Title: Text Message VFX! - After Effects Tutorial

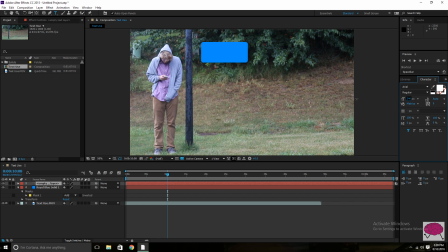(4:12)
And make sure it's, you know, it's going to fit because that is way too big. Something like that is alright. And since I don't have anything, you know, I don't have a specific narrative purpose for this shot, I'm just going to kind of do something random. So, hey, where are you? Just whatever. Let's make it a little longer.
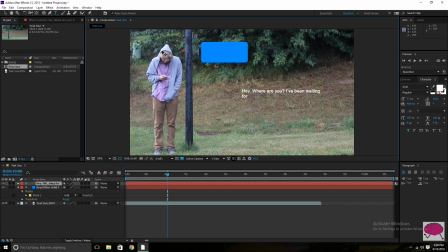(4:32)
I've been waiting for, I don't know, 20 minutes. All right. So, there you go. You've got the basis of the text you're going to use. And as you can see, that's not going to fit. We can adjust the text or the bubble, whatever we want to do, to fit. and,
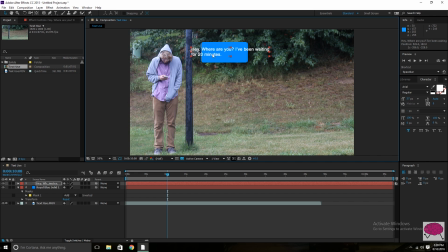(4:51)
you know, you can make this text white or black, whatever you want it to be. Gray, doesn't matter. You can do whatever color bubble, whatever color text. It's a very laid-back effect. Just the basis of things is what we're going to go over today. But real quick, I always like to rename all of my stuff to stay organized in my timeline.
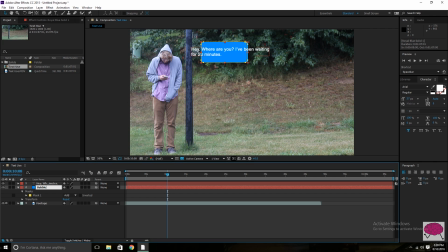(5:11)
So we're going to call that bubble. Bubble. We're going to call this text. Okay. Okay. So now that we've got that, obviously this isn't going to fit. So what I think we should do is probably drop that down and bring that up.
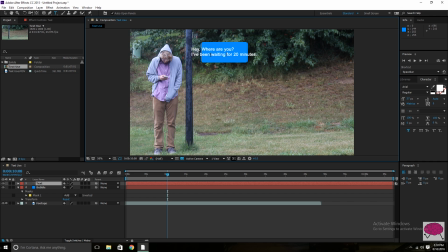(5:30)
That's good.
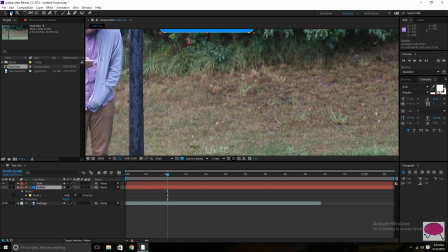(5:33)
And then I'm going to zoom in here real quick just so that we have a good look at what we're doing.
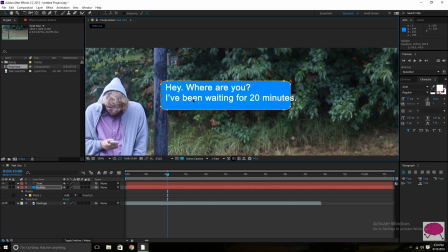(5:41)
So spread that out maybe a little more, right there, and I think that looks really good. So yeah, there you go.
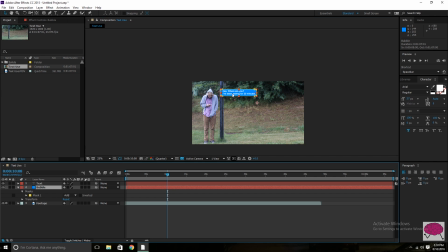(5:53)
But what I am going to do actually is move this bubble. I don't want it to be on that pole right there, that light post.
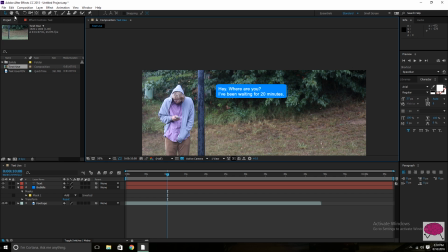(6:01)
Okay, so right there we've got a good basis for this effect. I think that looks really cool, and as you can see it's very simple.
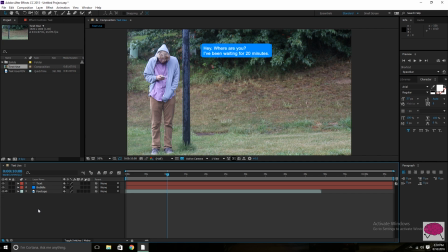(6:08)
It's just two layers, that's all it is. and then we're going to pre-compose those in a second but before we do that I want to do one more thing that I think will add a really nice electronic
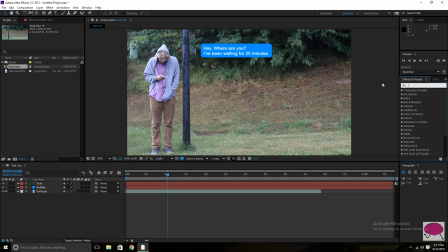(6:19)
technology look to what we're trying to do and you know some phones it's a little more opaque like this where there's not really any glow or anything but I would I think it always looks really cool so you can you can leave it
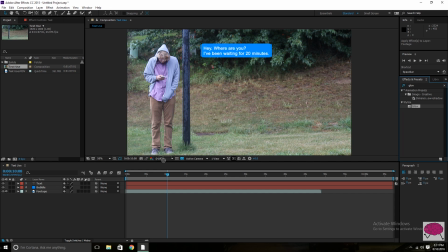(6:34)
like that and I think that looks good and a little modern but something like this I think is going to add a lot so that's a glow and as you can see it changed the color a lot so but there we go so just when you're choosing the color for
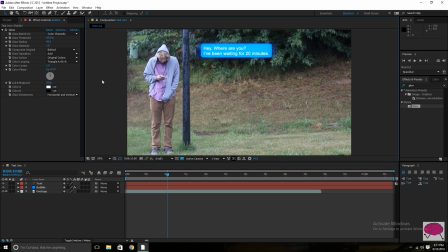(6:49)
that a bubble layer just make sure you're aware that if you are thinking of adding that glow on there that it is going to affect it a little bit so there you go you got the glow radius spread it out maybe a little bit and I think that looks really cool it looks like it's straight out of a screen and one other thing that I'm gonna do I'm gonna try it out if it doesn't look good I can always go back but I like to drop the
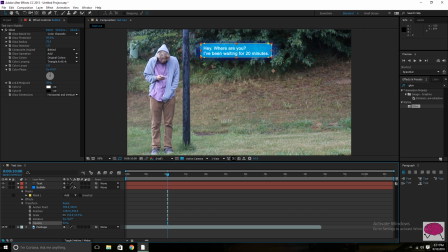(7:08)
opacity of the bubble to about 80%, something like that, where it interacts with the background. And I think that looks so cool. I think it looks like it's right off of a screen. And then, I don't know, I just think it looks really good.
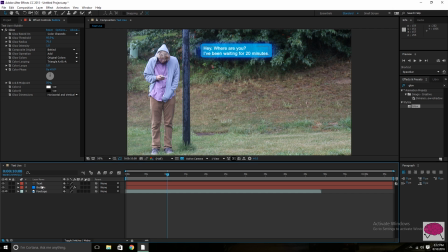(7:22)
So the reason I didn't pre-compose these two layers before we did that is because I didn't want the glow and the opacity to affect the text.
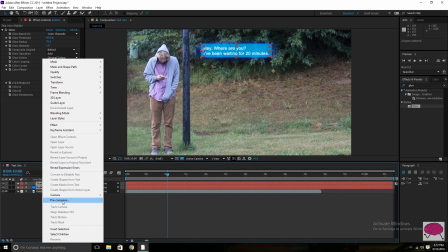(7:30)
So just to make it easier to read. So we're going to go ahead and pre-compose those right now then. And we can just name that. that.
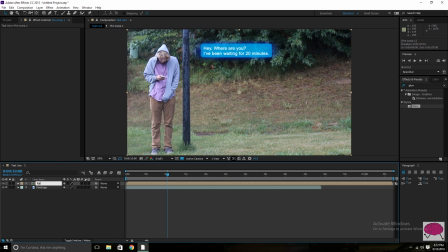(7:38)
First bubble. And then there you go. That's pretty much it. So you go to the part where it pulls out the phone, and that's when you want the bubble to pop up. So something like that. Really cool. Really sleek, I think.
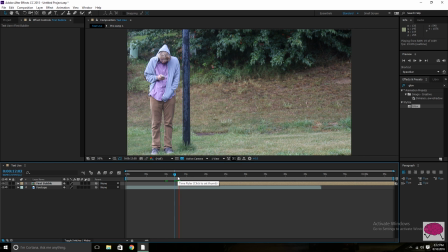(7:56)
And I think it looks really good. Type a little bit and pop it up. So I think that's good.